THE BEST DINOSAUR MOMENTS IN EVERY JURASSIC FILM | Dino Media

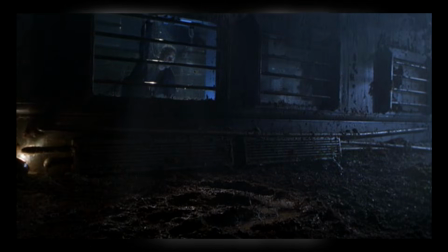The T-Rex roll the trailers over as if they're nothing, demonstrating just how powerful these animals are,
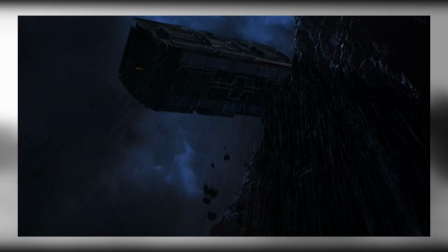before they start pushing the whole thing off the cliff, just to make it clear to Ian, Sarah and Nick how totally pissed off they are.
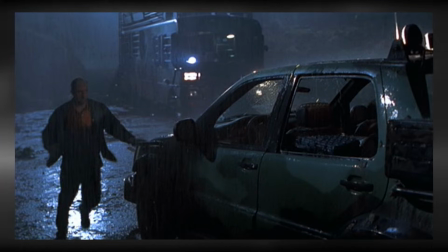Things start getting better as our hero of the moment, Eddie, screams to the scene in his Mercedes, coming across the trailers hanging off the cliff edge,
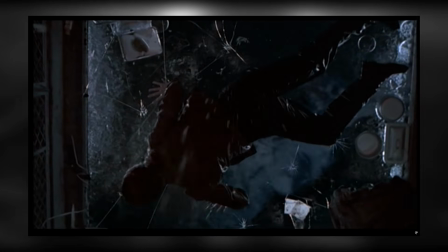while inside, Ian, Sarah and Nick struggle to keep a hold on anything hanging over the drop.
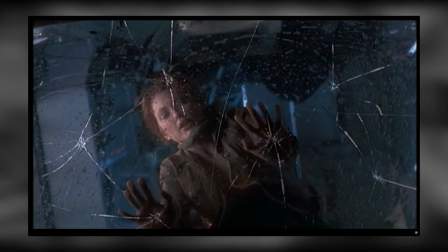Sarah barely surviving smashing through the glass rear window.
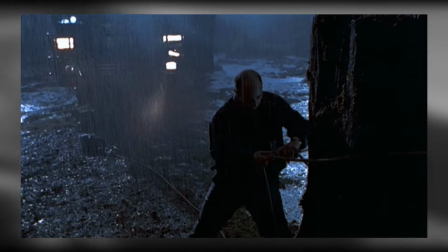The music now starts here, amping up the moment, much akin to a Bond film as Eddie struggles against the rain to help his friends.
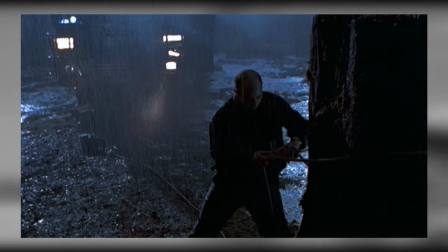The music adds in some new elements to the theme, such as this moment where Eddie finally hooks up the Jeep to the trailer.
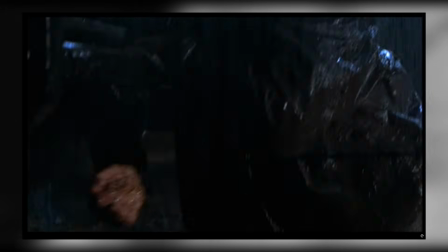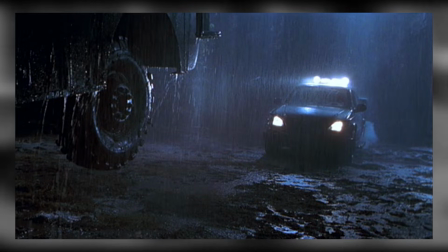triumph of the moment is, however, short-lived as the Rex return, with again the music issuing a more menacing tone.
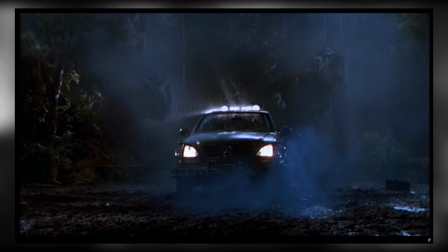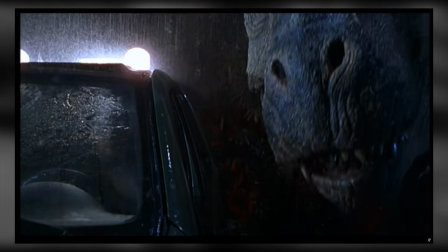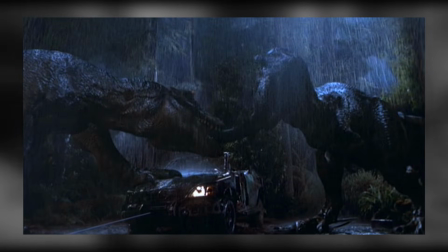Here, Eddie sacrifices his life to save the others,
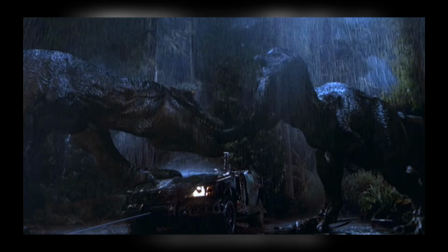the Rex brutally tearing him in two in one of the most brutal deaths in the whole franchise.
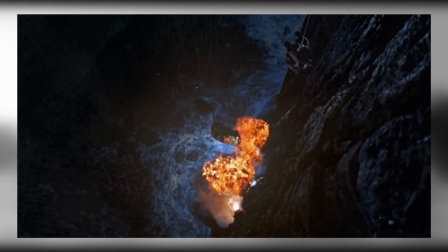The trailers topple over the edge, Ian, Sarah and Nick finally saved by the hands of Roland Tembo.
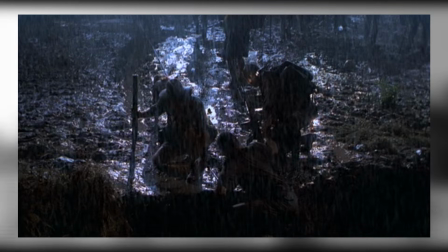It's a powerful scene that again demonstrates why T-Rex is still the ultimate dinosaur of this franchise,
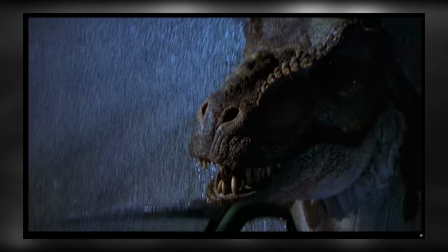while serving as a great way to kill off a beloved character. It's full of action, but also thrill and fear.
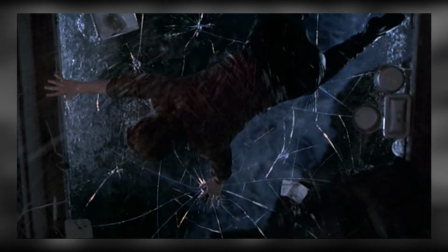The sequel films really should have looked at this as a lesson on how to include over-the-top action while making it feel powerful and stand out.
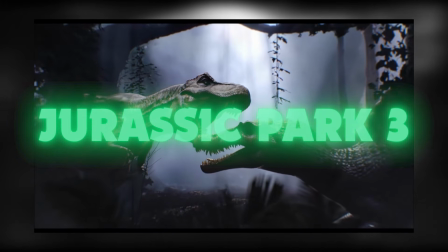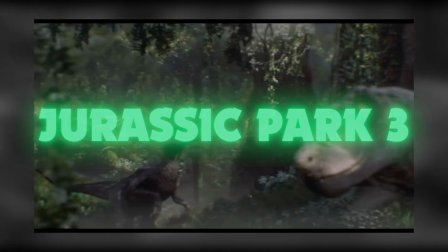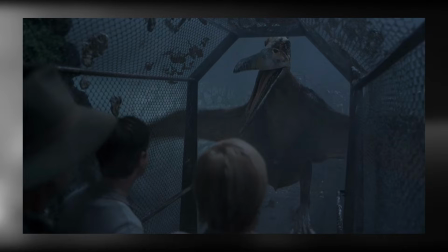So I would guess most folks would probably pick the Pteranodon scene as one of the best animal scenes of this film,
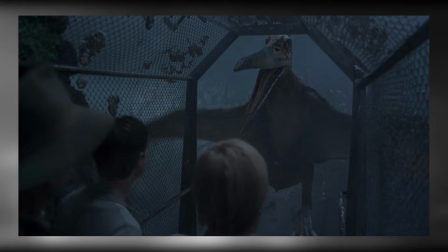and I agree it's fantastic, and has a lot of the previous Lost World scene in it.
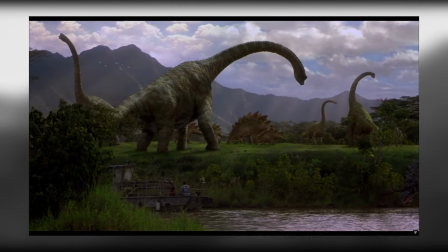But I actually think the best dinosaur scene in this film is probably one of the shortest on this list.
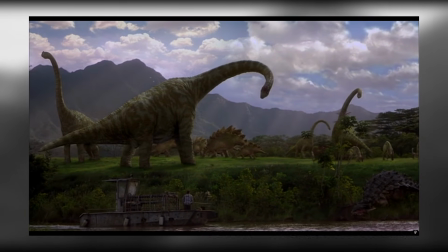It's the scene that plays as our cast head downriver on an old boat,
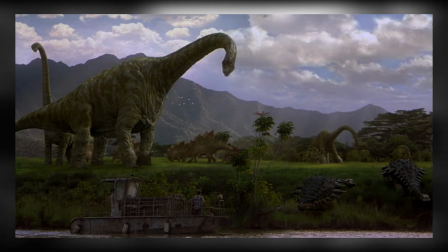the sun rising over the mountains as we come to a clearing in the forest and pass by a spectacular view on the banks.
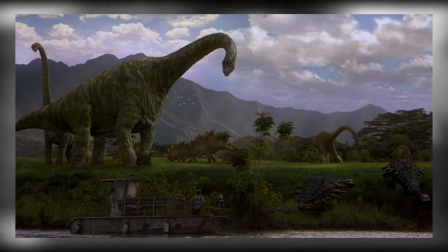An arrangement of dinosaurs, while in the background we have that all too familiar Jurassic Park soundtrack, our cast looking on in awe at the sight.
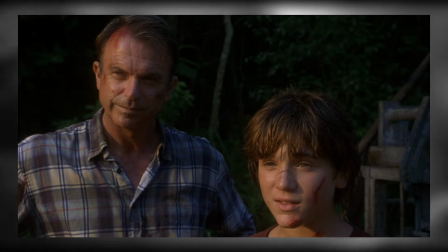Alan manages even a slight smile as we watch these wonderful redesigned Brachiosaurus amongst the other animals.
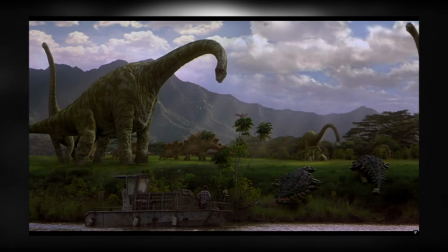The reason I think this is the best dinosaur scene in a movie with a lot of dinosaur action scenes is that
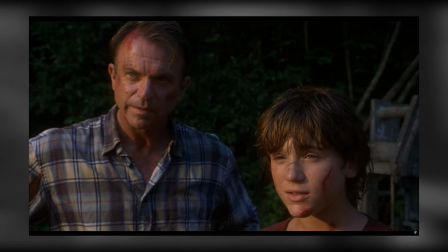this is the film that started us down the road of dinosaurs being more like kaiju monsters and not animals.
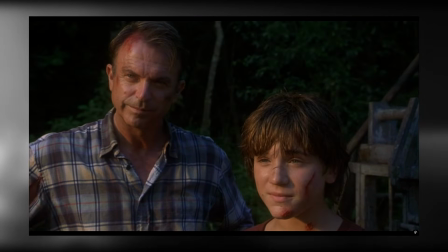This one scene in the movie helps to add just a little bit of that forgotten
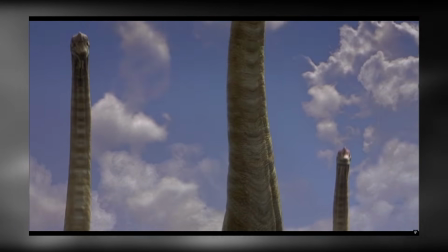awe at the dinosaurs that the film has basically missed up to this point,
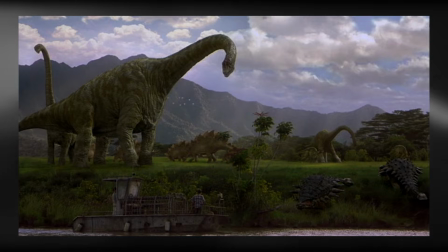and a little reminder to the audience that these animals are not just hunting,
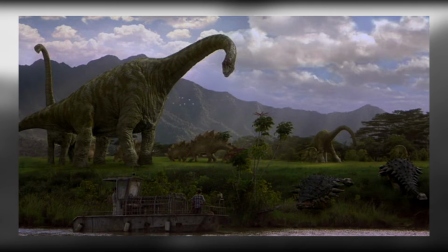killing machines that just want to murder everything, but are actually genuine animals.
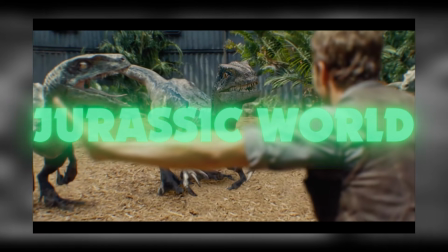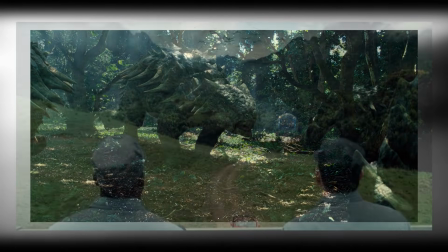With the new trilogy of movies came the greater use of CGI, and a move towards putting more dinosaurs on screen more of the time.
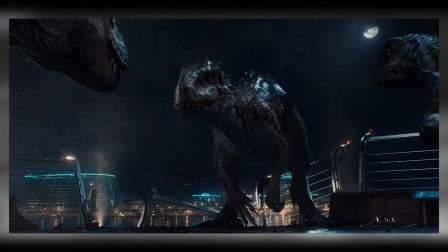As a result, the sequel trilogy is full of scenes that could be used in this list.
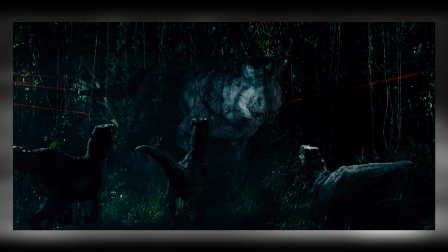For Jurassic World, we have a lot of potential choices, but for me, I think there's only one choice.
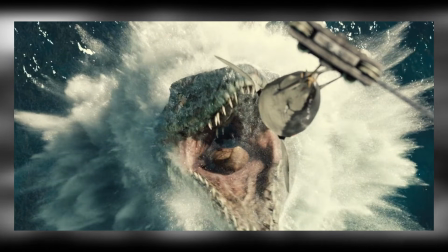The Mosasaurus breaching jump scene has become probably the most famous part of this movie.
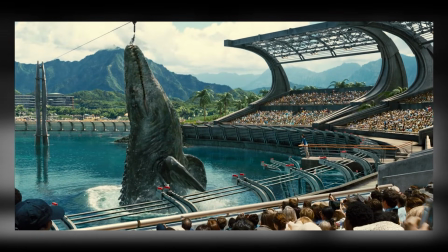For me, I think it's the best scene as it demonstrates that the park is not merely a working Jurassic Park,
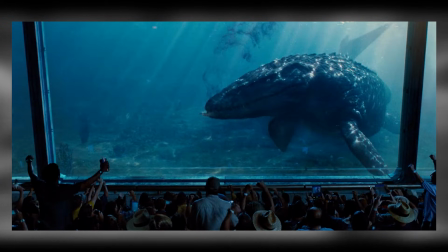but they have actually exceeded that park now with this mosasaur.
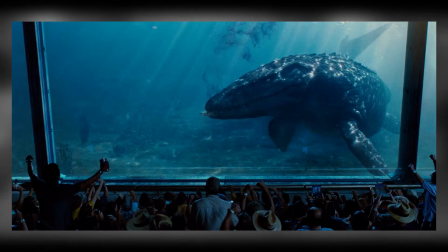We have had dinosaurs, we have had pterosaurs, now we have a magical size changing mosasaur.
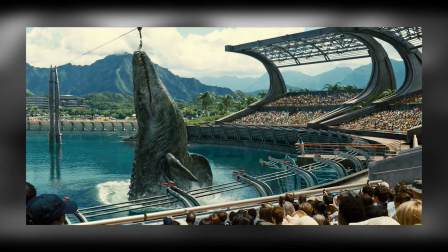Seriously though, this is just a very cinematic moment, with this huge sea creature bursting out of the water to snap the great white,
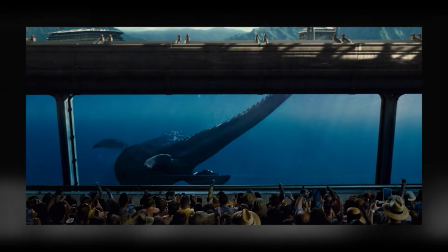and while this animal is stupidly oversized just for effect,
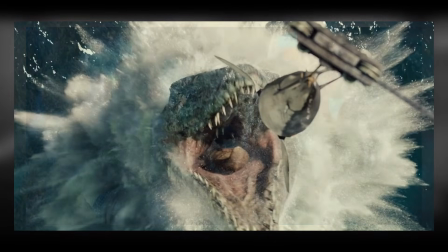it's still a great scene that highlights the power of the mosasaur and foreshadows its later attack on the Indominus.
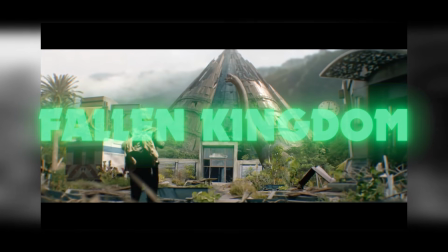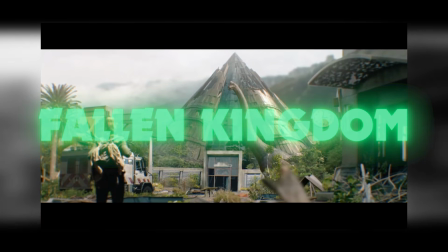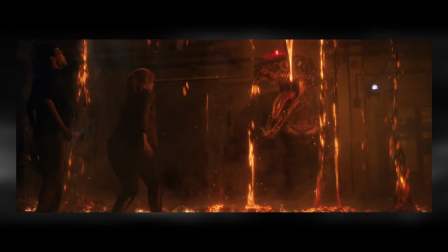Fallen Kingdom has plenty of animal and dinosaur scenes in it, however, most of these are for me pointless action sequences that do very little but
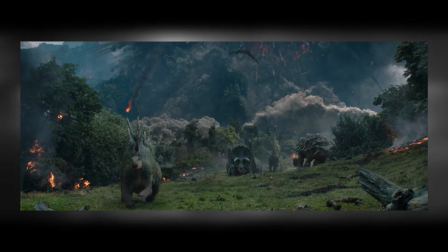just serve as methods to chase the cast from one scene to another.
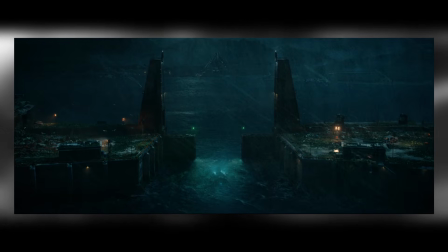The only animal scene in this movie for me that strikes the tone of the original is oddly enough another mosasaur scene,
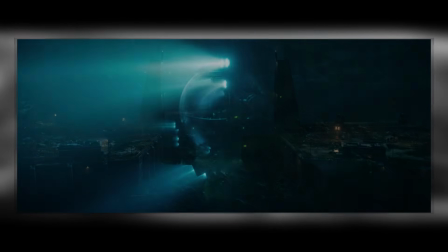this time at the start of the film as we watch the small fragile submarine sneak into the Jurassic World lagoon to gather DNA from the dead Indominus Rex,
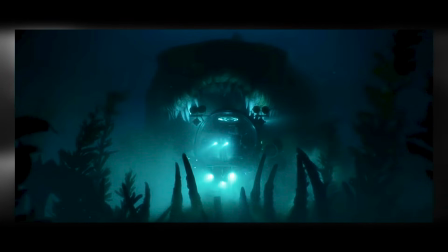all the while seeing glimpses of the mosasaur around them. We then see that huge mouth just behind the submarine before it cuts away to watch their lights go out.
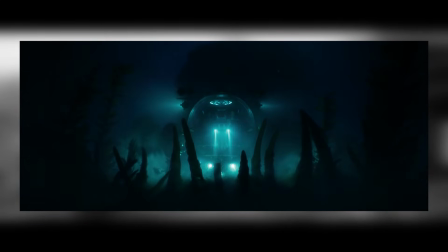The use of the lighting in this scene, not just for the mosasaur but also the T-Rex which goes on to attack the chopper,
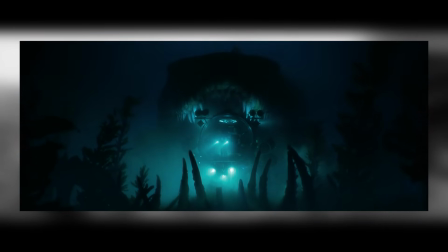all which also leads to another spectacular mosasaur leap, works really well.
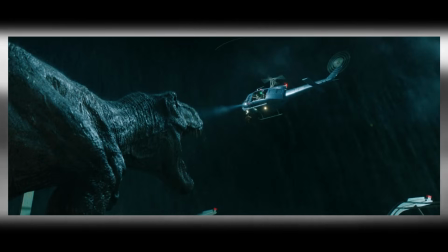It's funny that so far a lot of these great scenes take place at night.
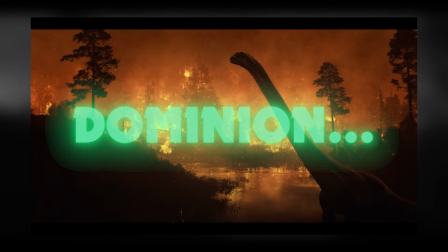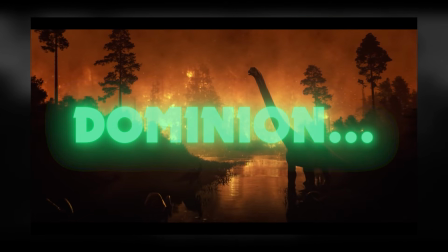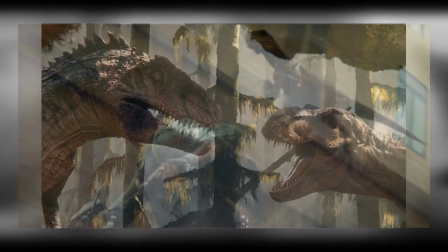Dominion is jammed full of dinosaur scenes. It's just a shame almost all are again those pointless action sequences designed to chase the cast around.
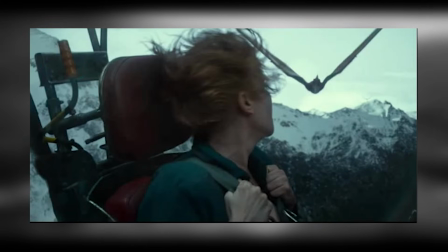Dominion is probably the worst offender for the misuse of animals,
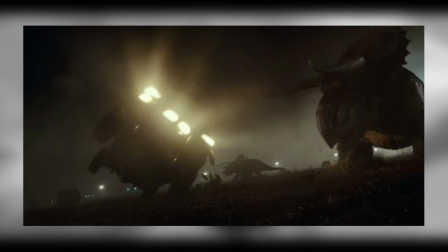with scenes like the Quetz attack and Pyroraptor attack merely used as a way of getting another animal into the already bloated film.
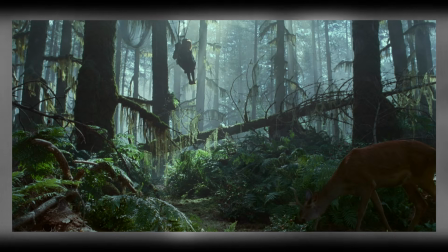There was, however, one scene that finally felt like Jurassic Park, and that was the legendary scene with the Freddy Krueger-clawed Therizinosaurus.
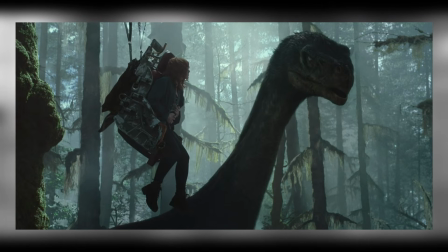This tense scene is everything that modern Jurassic movies seem to have left behind.
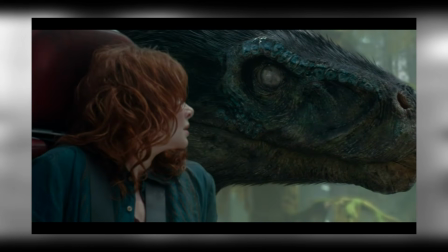It was slow, suspenseful, and quiet. The dinosaur wasn't acting as some murder turkey.
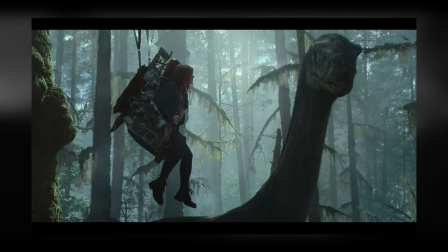The single cast member, in this case Claire, felt like she was in legitimate danger, and she acted with legitimate fear.
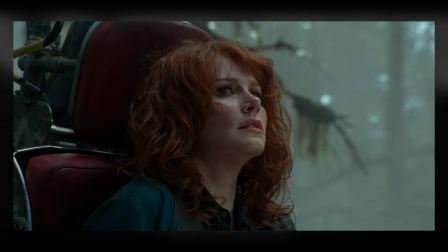The whole scene is really tense as we watch her struggle to crawl away from this blinded animal,
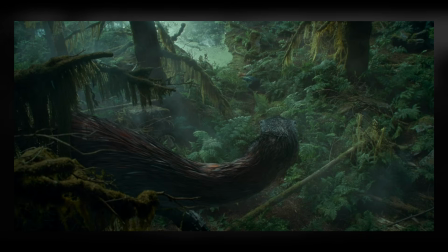its echolocation clicks an unnerving background sound.
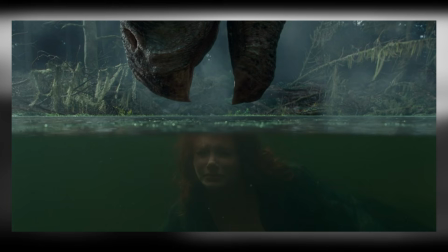Her survival comes as an act of sheer will, holding her breath underwater until the animal leaves.
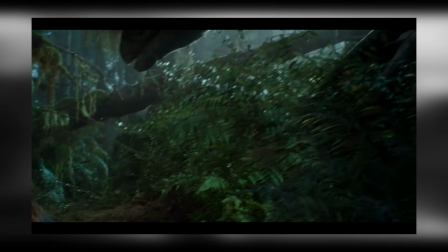There's no music or excessive musical stings, it's just her survival.
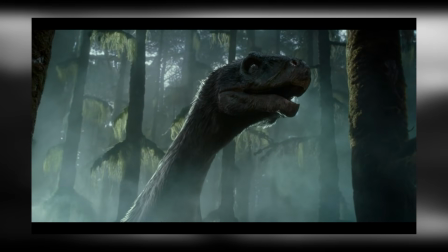Most people point to Claire running away from the Rex in her high heels as one of her best moments,
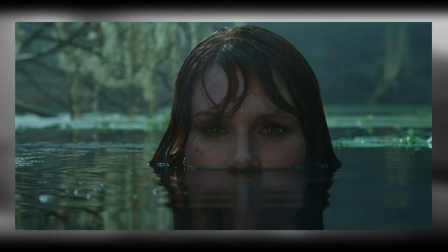but for me it was this tense crawl from what is probably one of the most terrifying and weird looking dinosaurs that takes the crown. So that was the best dinosaur or prehistoric animal scene in the Jurassic movies. Let me know in the comments what your favourite dinosaur scenes are, and next time I'll be looking at the most standout deaths in the movies, so subscribe to get notified of that. Until next time, stay safe and goodbye.